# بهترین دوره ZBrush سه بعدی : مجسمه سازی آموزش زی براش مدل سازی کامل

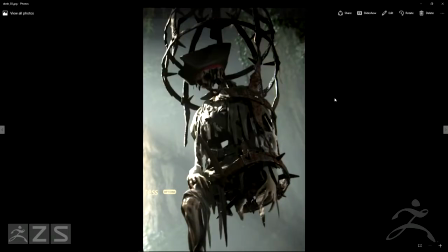(37:30)
The lighting, you can see the lighting is changing a little bit, throwing in some little bit of hair.
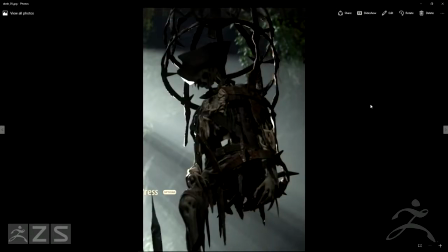(37:35)
Some texture work. Once you go through Substance Paint here, getting some stuff in there too.
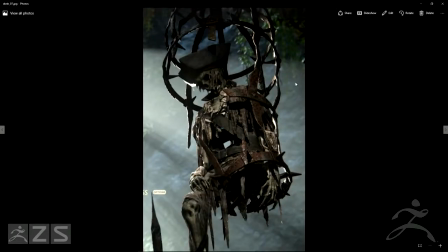(37:40)
Hair still rough here. Texture passes. What we got going on?
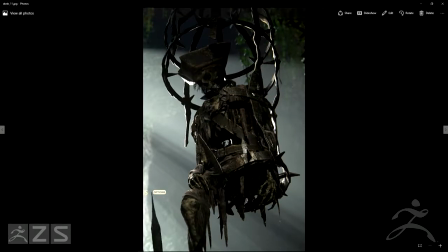(37:48)
Here, this is finally got some of the alpha cards in there for the hair here. That's the final.
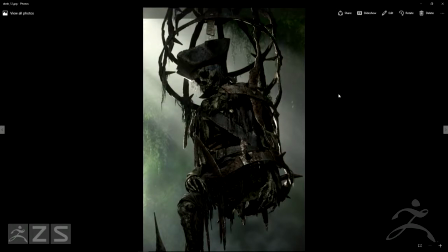(37:53)
So it's pretty nice working on this because we want to be able to check everything you can in game because everything changes once you get in a different lighting setup, and then be able to have this guy on the title. Whenever I booted the game, I was immediately checking my workout, so it's really quick to do iterations.
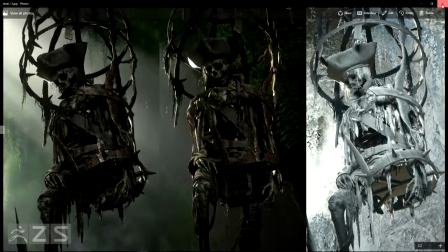(38:13)
Yeah, that's it. That's all I got. Ooh.
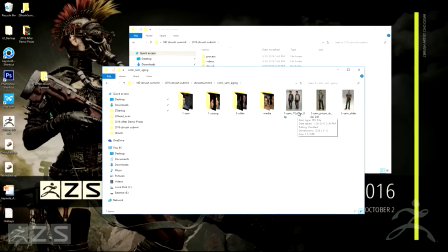(38:20)
So for me, I'm going to talk about the aging process that I took Sam through. Sam is, if you don't know in the story, Drake's brother, and one of the process for him, or one of the thing that we needed for him in game was for him to show age progression throughout the game. Ashley Swidowski, who is a concept artist behind some of this, as well as Hyung Nam, I believe.
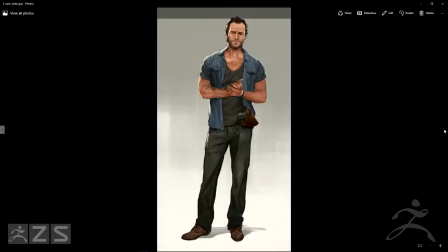(38:51)
He basically working with Ashley, did a bunch of the concept for Sam. I think Ashley did mainly Sam, but
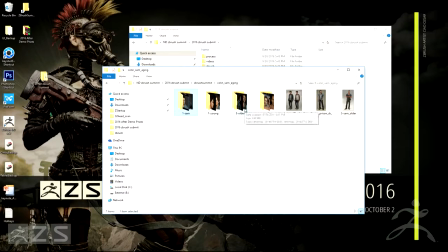(39:01)
so the first character I made actually was Sam, the older Sam, I should say.
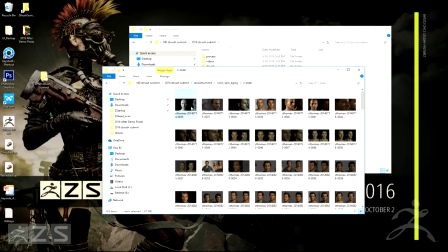(39:07)
I can show you some of the process for this one. It starts out a bit rough, but as Adam mentioned, it's basically all as we're working on the characters, it's constantly changing. We're constantly getting feedback from both the lead and the director as well.
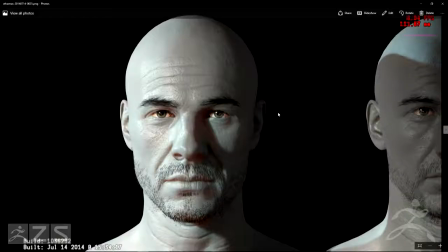(39:22)
Of course. Jeez. So just going to go through some of these very quickly.
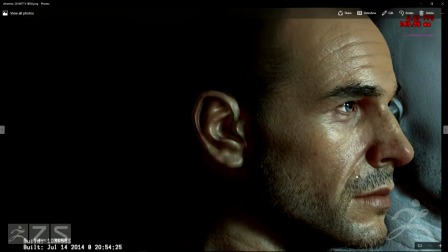(39:28)
So as you can see, we put it in game as quickly as possible, really rough, block out some of the features that he has.
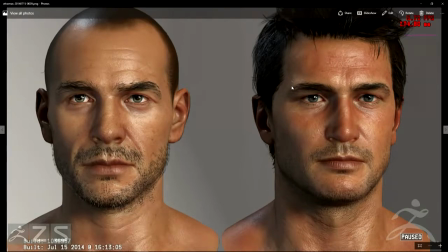(39:35)
I know along the way, putting it beside Drake, because he had to stand in context with Drake, throughout the story.
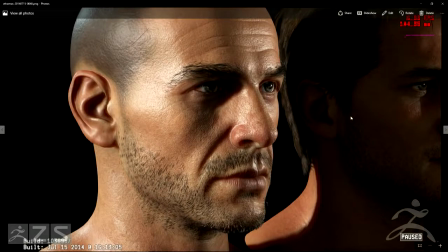(39:43)
It was really important that they had a very similar feel. So a lot of things change along the way to make that possible.
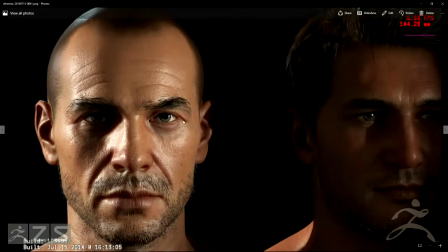(39:52)
it's hard to tell, but I mean, along the way, there's changes, so subtle changes,
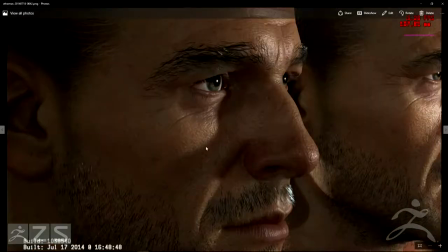(39:57)
such as like, you know, eye color and trying to match Drake's because they are relative.
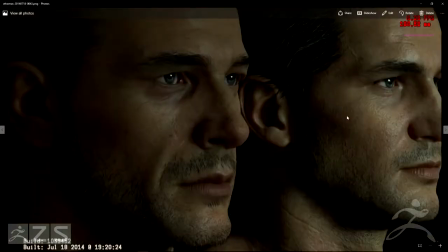(40:03)
Later on, I think they made some other decisions towards that kind of stuff, but I remember this particular change was the skin color, so if you can tell from here to that one, just to unify both Drake and Sam in the same,
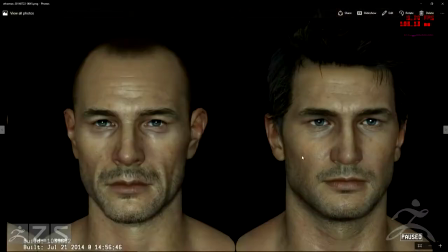(40:15)
you know, let me go back, sorry. You'll see a bunch of errors usually.
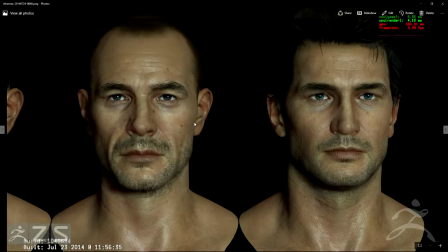(40:25)
So again, yeah, I remember, you know, along this time, the feel that they wanted for Sam was very gaunt, you know,
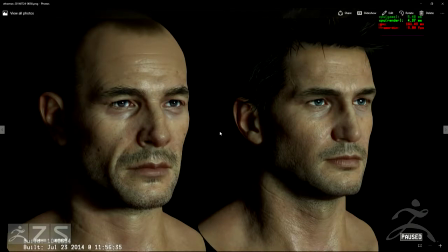(40:35)
for story reasons. He was in prison and a bunch of other things, and so they wanted a different feel for him.
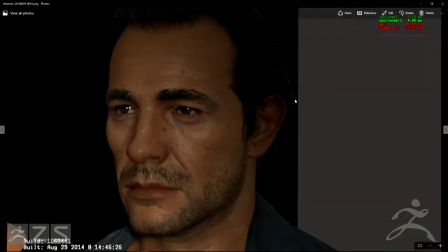(40:42)
This one is just awesome, so I had to leave it in there. Just video game errors that pop up.
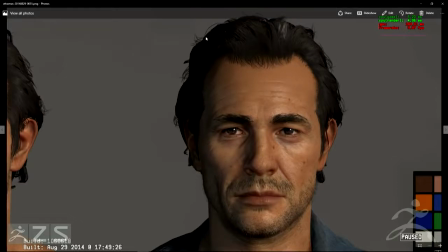(40:47)
I know along the way too, we tried a bunch of different hairstyles. So this is a very early, you know, mock-up of just like the shape.
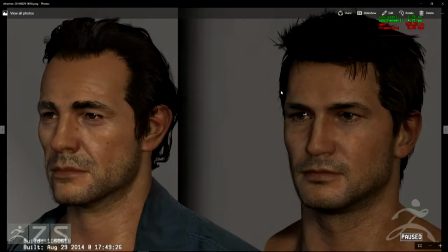(40:54)
It wasn't working, and they wanted you know, different feel for him.
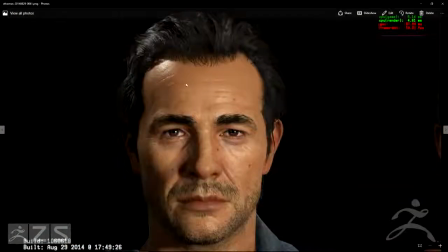(40:59)
So along the way as well, the shaders are constantly getting better.
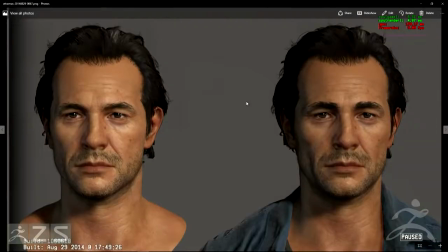(41:07)
So we put it in different lighting setups as well to
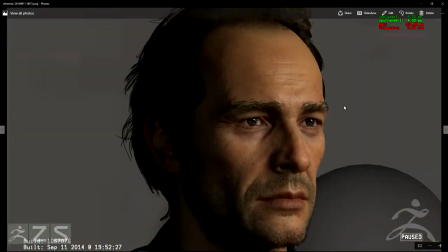(41:13)
just see how the lighting is reading on the character. I'll just go through.
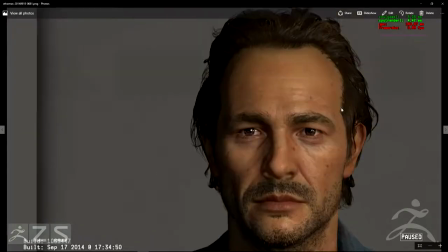(41:21)
Just going through a bunch of.
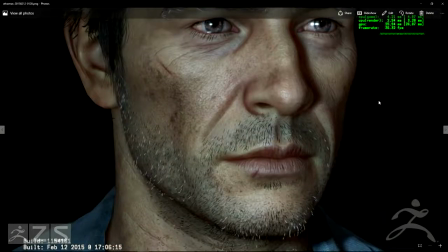(41:28)
So we're getting closer to what I think the final Sam ended up being.
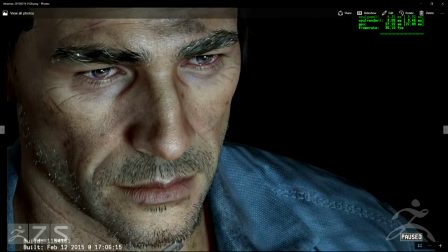(41:32)
I think, again, just, you know, stuff like the hair here, the aging of these being too, I guess, white. You know, it just stands out too much on the beard, and that wasn't the correct age for him, I guess.
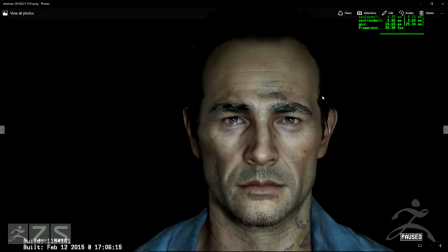(41:48)
They wanted it there, but it just wasn't the correct amount to signify the age of what he was supposed to be.
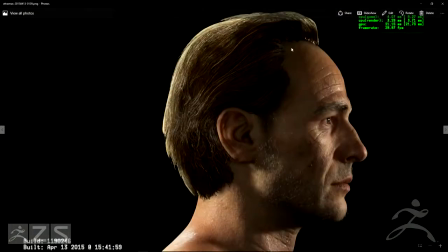(41:53)
This is when I remember a bunch of Yibing shaders started coming online for the hair, and we were working out the shape of the hair, the silhouette of it. We have a process where we create the hair in different layers.
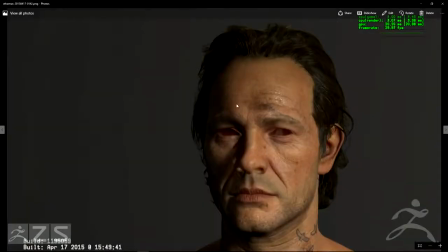(42:05)
So, and I think Frank will talk more about that, but this is kind of like the very base, and then we start adding, you know, the more silhouette elements to it,
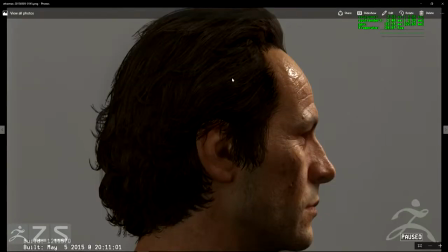(42:15)
checking it in the game and making sure the silhouette's reading, and he has no eyeballs.
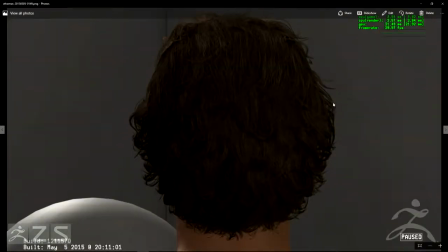(42:22)
That's just wrong. Again, more.
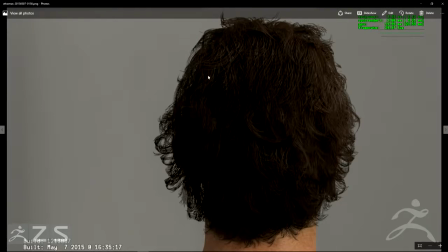(42:27)
I think this was after we baked like a shadow map for the hair.
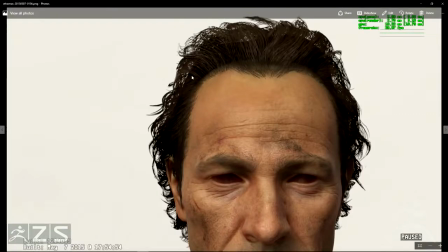(42:34)
So stuff like this, you know, it's hard to really see when that kind of stuff pops up, and usually it's a bunch of different departments. We'll bring it to someone, or someone will point it out, like, hey, you know, you can see through the character's hair, and that's not supposed to be there.
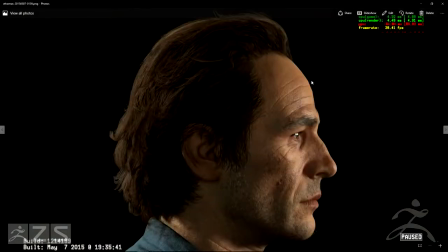(42:50)
So Yibing or a programmer would sometimes have to help with that.
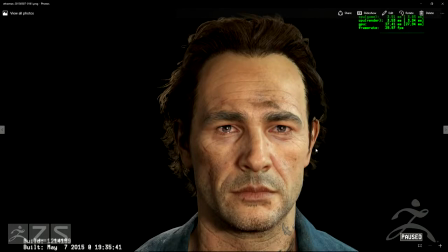(42:56)
I think this is the final Sam that we ended up with in the game. Tone down like some of the gray on the eyebrows, stuff like that, and just have him look.
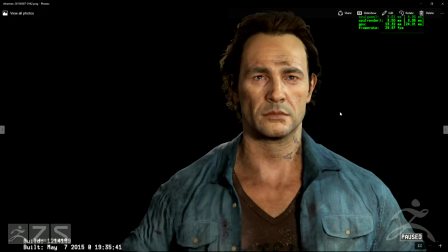(43:09)
It's hard. It's kind of hard because I mean I've been looking at this guy for so long. It's ridiculous, but he's changed a lot for sure.
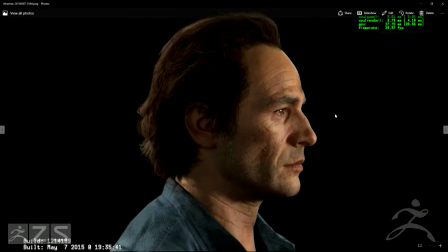(43:16)
And I don't have all of the process. I wish I had more of like the early sculpts and stuff like that.
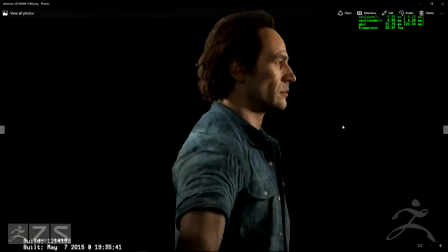(43:22)
But it's just kind of, again, just checking in different lightings, and
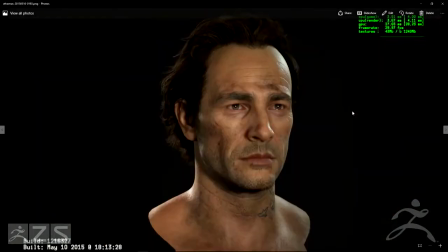(43:30)
just gonna go through this really fast. There's probably a lot of changes that you don't even remember.
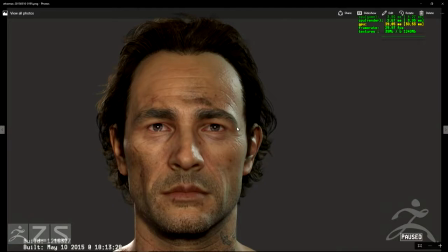(43:37)
Yeah, exactly. They're so small. At Naughty Dog, they have very, you know, minute changes that they want to see,
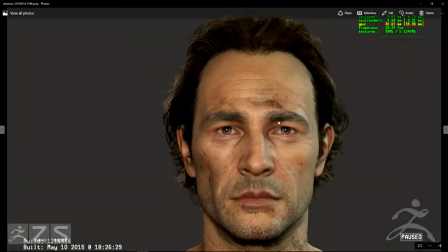(43:45)
and the director has his own vision for the characters, and stuff like moles and, you know, cuts and you know,
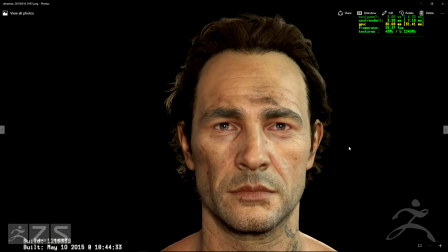(43:52)
just small changes. Yeah, like how long is the eyebrow, how thick is the eyebrow. Right, stuff like that. And Frank had changes as well that he wanted to see, and so it was just balancing all of that.
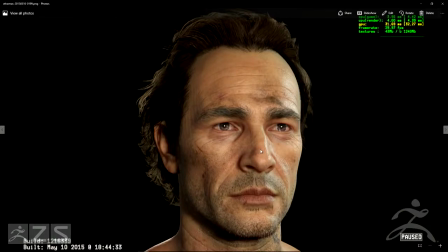(44:01)
And again, it's probably hard to see the transition in these pictures, but it came a long way for sure.
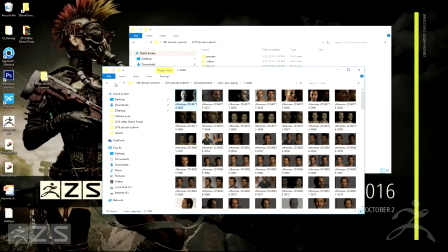(44:07)
Okay, so I think I could probably show some of the other.
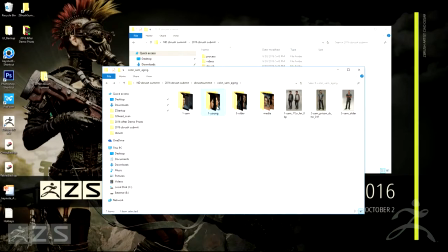(44:13)
Let's see. So after the older Sam was made, they wanted a younger version of this character.
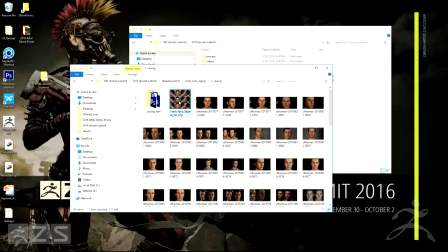(44:23)
So I can probably show some of this stuff.
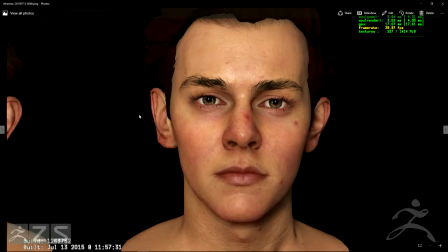(44:27)
Let me show this one first. So it started out around here, as Adam did.
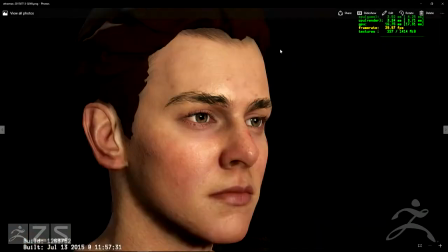(44:31)
We kind of blocked in like the hair shape and threw it in game and stuff like that, just to see the character.
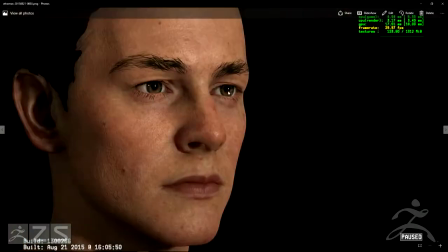(44:38)
As you can tell, like the color map has changed.
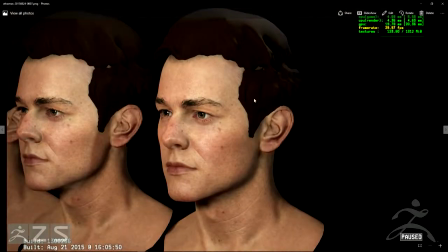(44:40)
And along the way, again, we're just getting feedback all the time from the director and Frank, and concept art as well.
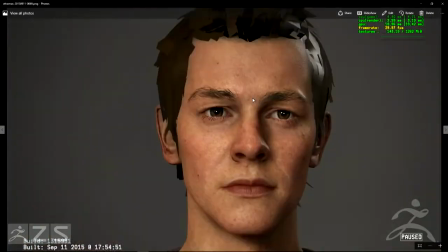(44:47)
Yeah.
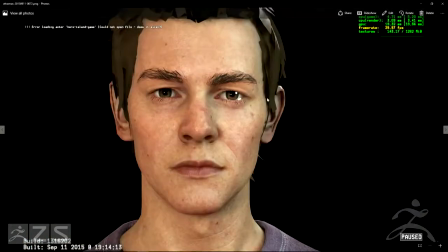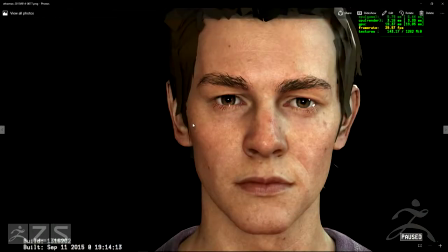(44:53)
subtle changes. And the challenge for the younger version was to have him feel like Sam, the older Sam, but
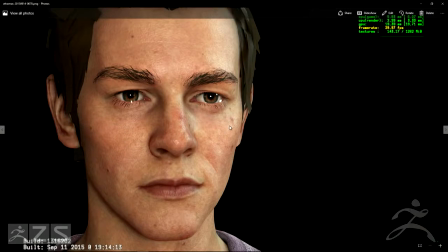(45:01)
because before this we have no idea of what young version of this character looks like.
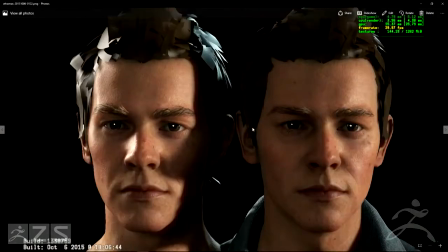(45:06)
So
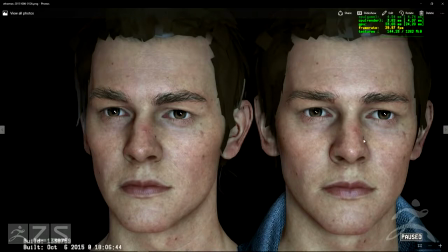(45:09)
throwing it in different lighting conditions, maybe hard to tell the difference between both of them.
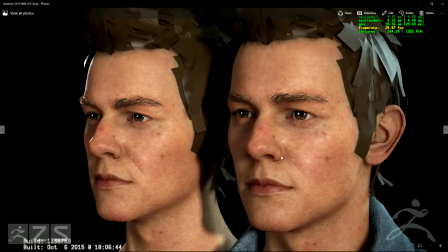(45:14)
It's hard for me to this point, but it's very subtle stuff like this crease around his mouth,
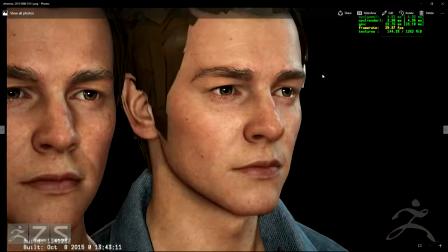(45:21)
the hair being very rough at this point too. At this point, it's just getting it in and seeing what the silhouette of it looks like, and if that's the character that we're going for or not.
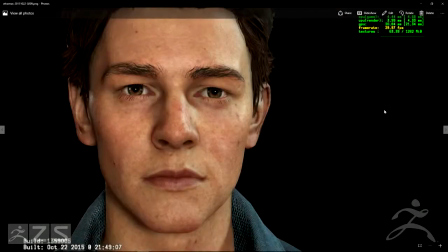(45:33)
Probably could have cut down on the amount of images, but so now the character is starting to come into shape.